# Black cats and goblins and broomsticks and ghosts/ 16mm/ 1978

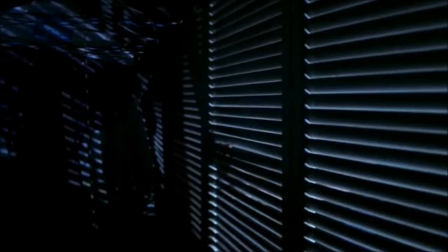(0:03)
Hi, this is Dave Goliath, and I'm just critiquing this, having a short critique on this particular scene, which is pretty much the third act in the Halloween John Carpenter version, the original.
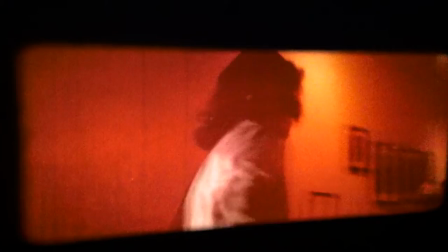(0:22)
And it's just a simple scene where the character is pretty much
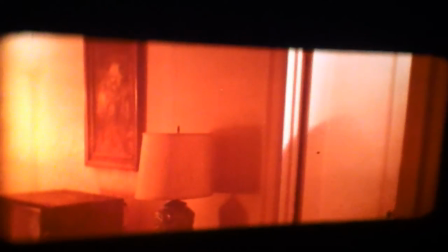(0:30)
going to come face to face with the killer. And it's just pretty much leading the viewer
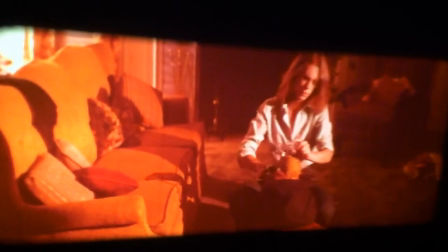(0:41)
into suspense
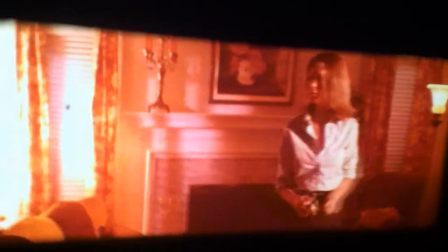(0:44)
by the point of view shots and the long wide shot of her walking up to the house.
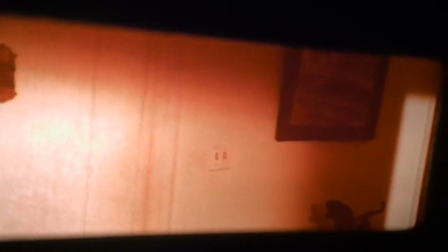(0:53)
I seem to like this scene a lot
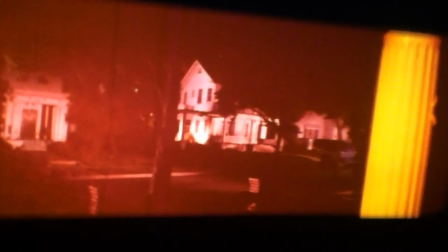(0:57)
because I really like the subtleness, the calm,
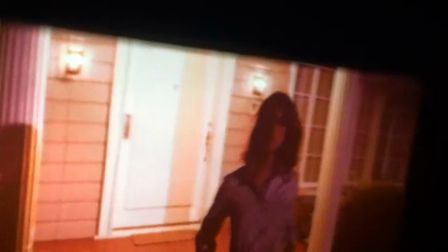(1:04)
the kind of how the viewer or the audience really much has an idea with what she's gonna confront.
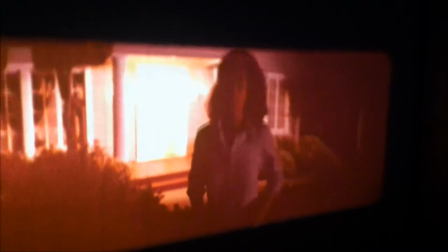(1:12)
So we're kind of like being forced to, like us yelling at the screen to kind of warn her not to go in the house.
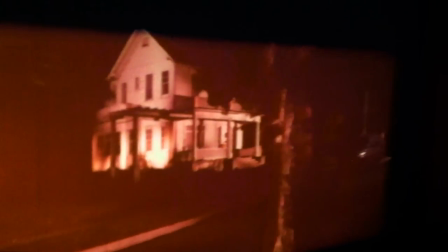(1:20)
And I just like how the calm before the storm kind of scene kind of builds you up for
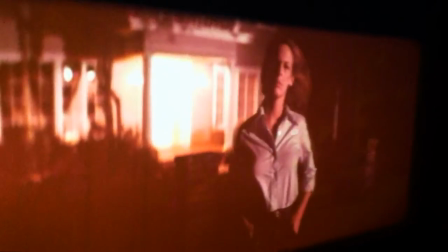(1:27)
what she's going to confront.
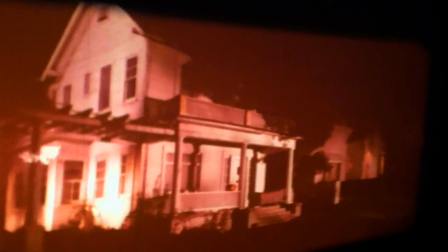(1:36)
I will be having another video shortly on another art, a painter artist that I believe may have influenced the making of this movie.
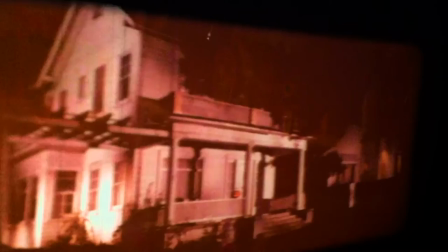(1:44)
So please subscribe and I'll have the video shortly. Thanks.